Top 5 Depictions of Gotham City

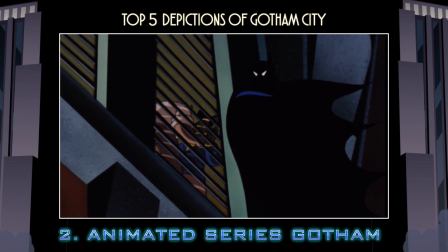[8:26]
His limited colour scheme created a dark cinematic mood with a vintage look.
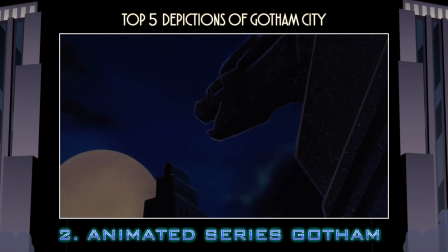[8:32]
Ultimately, this style became known as Dark Deco, exhibiting an eclectic mix of old architecture and modern technology within a dark film noir setting.
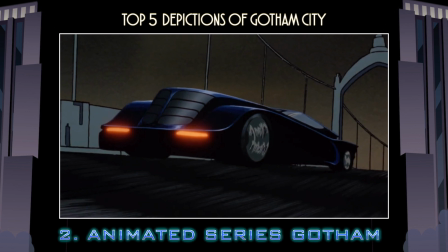[8:40]
To this day, Batman the Animated Series not only remains as my favourite cartoon of all time,
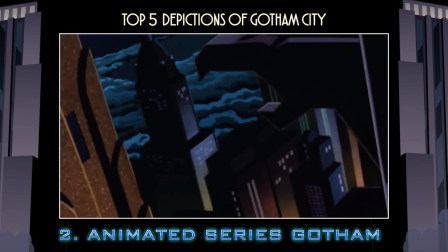[8:46]
but also my favourite visual style for any animated series.
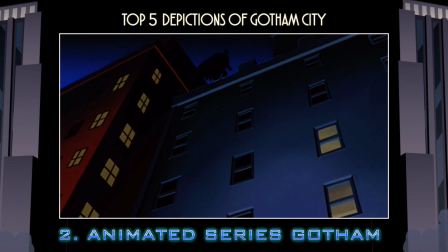[8:50]
Aside from creating an iconic version of Gotham, this show created its own visual style that has become synonymous with the Batman character.
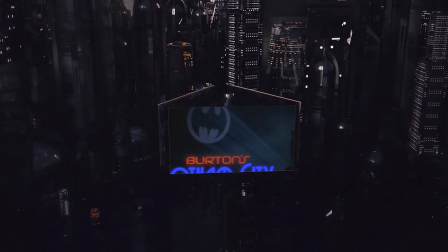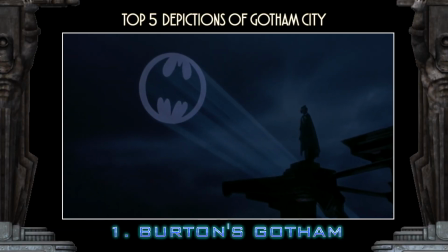[9:06]
As one of the most visually distinctive directors in Hollywood,
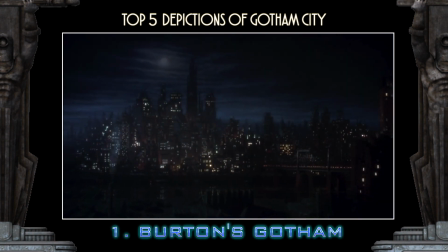[9:10]
Tim Burton would work with production designer Anton Furst to create a Gotham that looked as if hell had erupted through the pavement and kept on going.
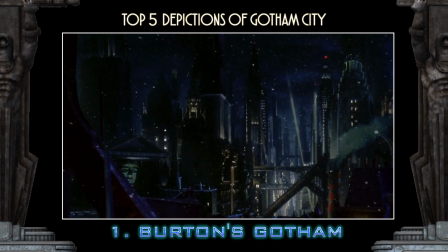[9:18]
In order to fulfill this vision, the two would collaborate on one of the largest and most expensive film sets, taking up 90 acres of Pinewood Film Studios.
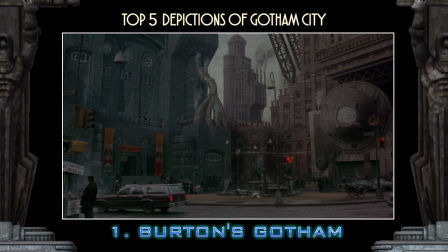[9:27]
Ultimately, they would deliver audiences with a masterpiece Metropolis in 1989's Batman and 1992's Batman Returns.
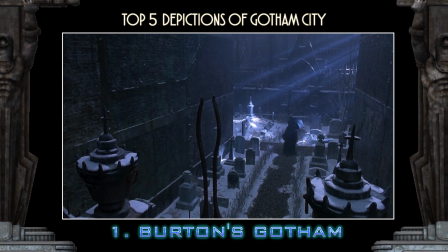[9:35]
Their version of Gotham merged the stylized fantastical and gothic with the magnificent Art Deco.
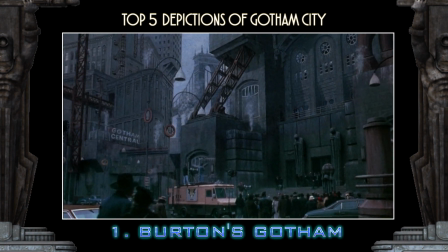[9:41]
The claustrophobic skyline of futurist buildings, combined with neo-Gothic brutalism, would overwhelm the inhabitants of a city in decline.
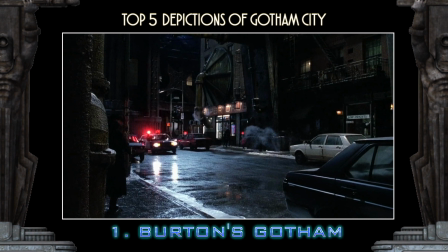[9:50]
Perpetually shot at night, this city was a surrealist nightmare, with its run-down storefronts,
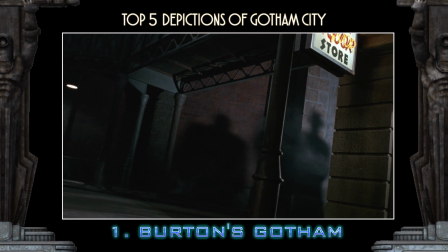[9:55]
derelict streets, and dimly lit alleyways that were teeming with creeping shadows.
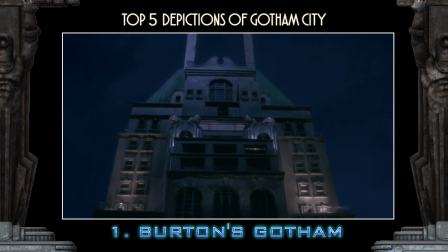[10:00]
a labyrinth of concrete and steel with a towering cityscape that was made even more imposing by being shot through stark angles.
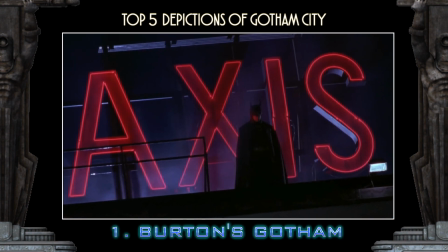[10:09]
The only illumination offered to this city was through the flickering neon lights that were scattered across the tall rooftops, revealing Gotham's former grandeur.
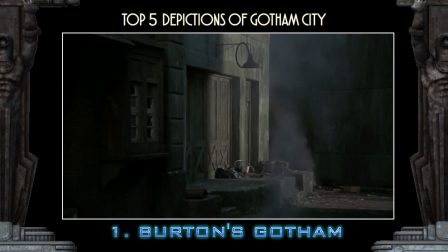[10:19]
Quintessentially, Burton's version of Gotham was a dark dystopia that was ridden with filth, smog, decay, and barely fit for human occupation.
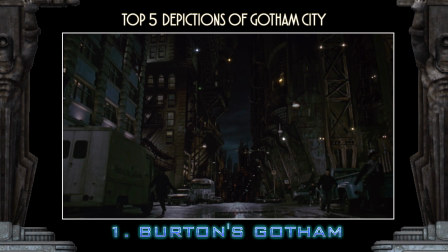[10:28]
This large city seemed to hold up a broken mirror to its inhabitants, reflecting back its larger-than-life characters.
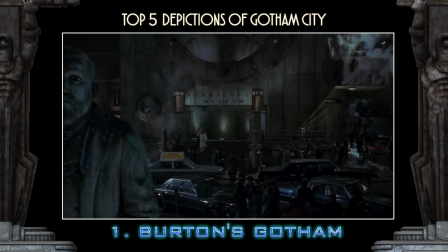[10:35]
In fact, this vision of Gotham was so integral to the script that it almost served as a character in its own right.
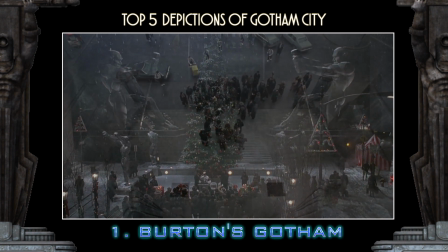[10:42]
Burton's Gotham, with its imposing German expressionist statues and fascist architecture, would stare down at its citizens.
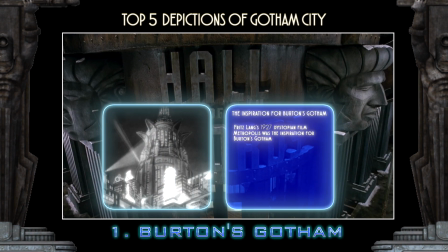[10:50]
It has been said that Fritz Lang's 1927 dystopian film Metropolis was indeed the inspiration for Burton's Gotham,
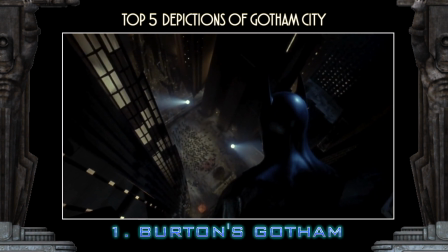[10:57]
perhaps suggesting that an overseeing fascist figure is what is needed to bring order and control to a crime-ridden city after all.
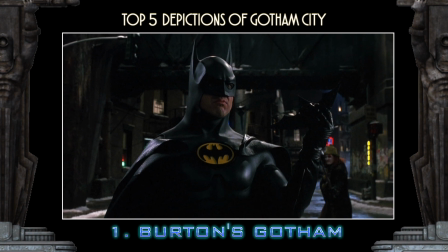[11:05]
While some films have become bogged down with realism, Burton's Gotham remembers that this is a comic book character.
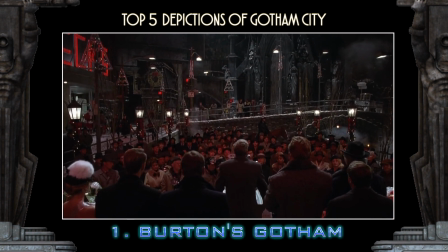[11:12]
As a result, this stylized world allowed the story to leap straight off the page of a comic and placed Batman within the nightmare world that he belonged.
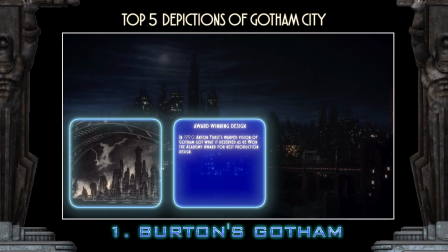[11:21]
In 1990, Anton Furst's warped vision of Gotham got what it deserved as he won the Academy Award for Best Production Design.
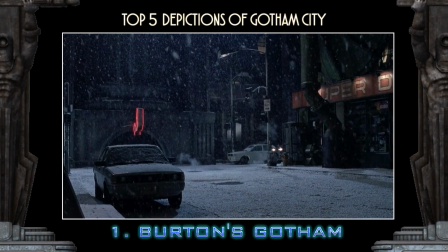[11:29]
If you asked anyone to picture Gotham, I would be surprised to hear if at least elements of Burton's version did not come to mind.
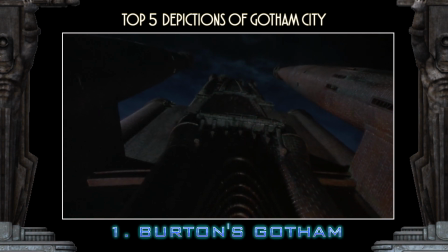[11:36]
This Gotham became the gold standard across the entire franchise,
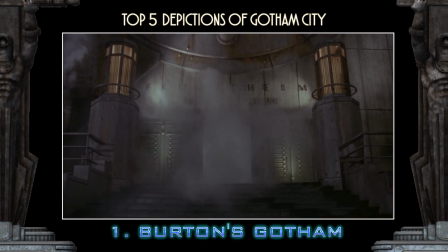[11:40]
influencing comics and the animated series, which developed the angular Art Deco style further.
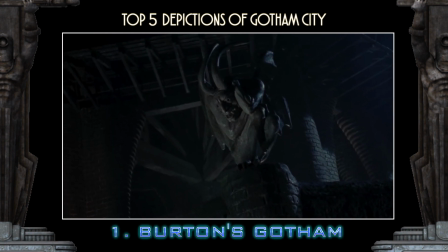[11:46]
It is for that reason that after more than 30 years, Burton's Gotham still remains my favourite.
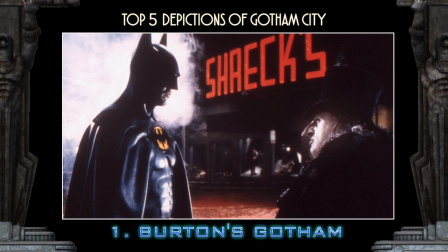[11:52]
Normally, my favourite versions of fictional text come from their original source material, which in this case would be the comics.
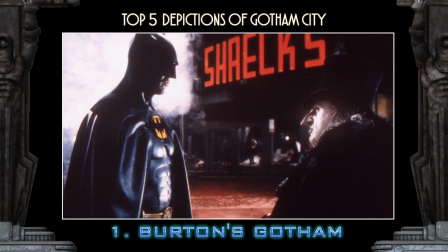[11:59]
However, with Gotham, I feel that the films and the video games have surpassed the literature.
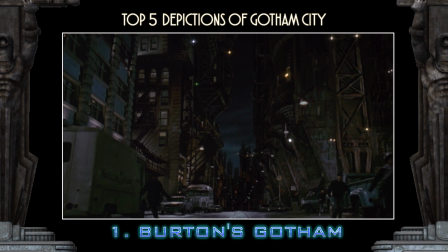[12:03]
I am a huge fan of all the depictions of Gotham on this list, but I feel that without Anton Furst and Burton's version, we would not have the rest.
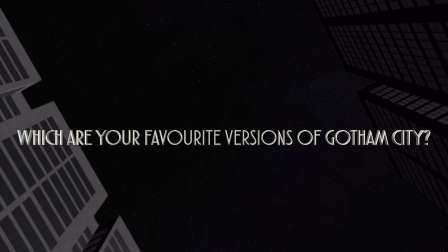[12:13]
Of course, this list was purely based on my personal preferences, so please list your own favourite versions of Gotham City in the comment section.
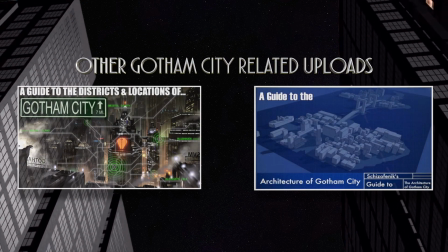[12:21]
If you enjoyed this video, then do check out my other Gotham City related uploads.
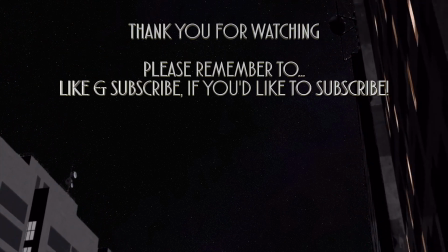[12:26]
Finally, thank you for watching, and please remember to like and subscribe if you'd like to subscribe.
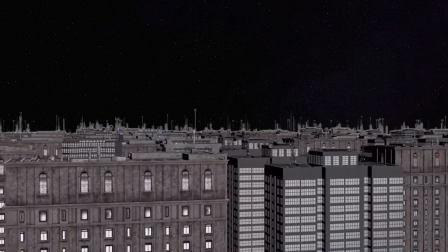[12:31]
Until next time, however, it's goodbye from me.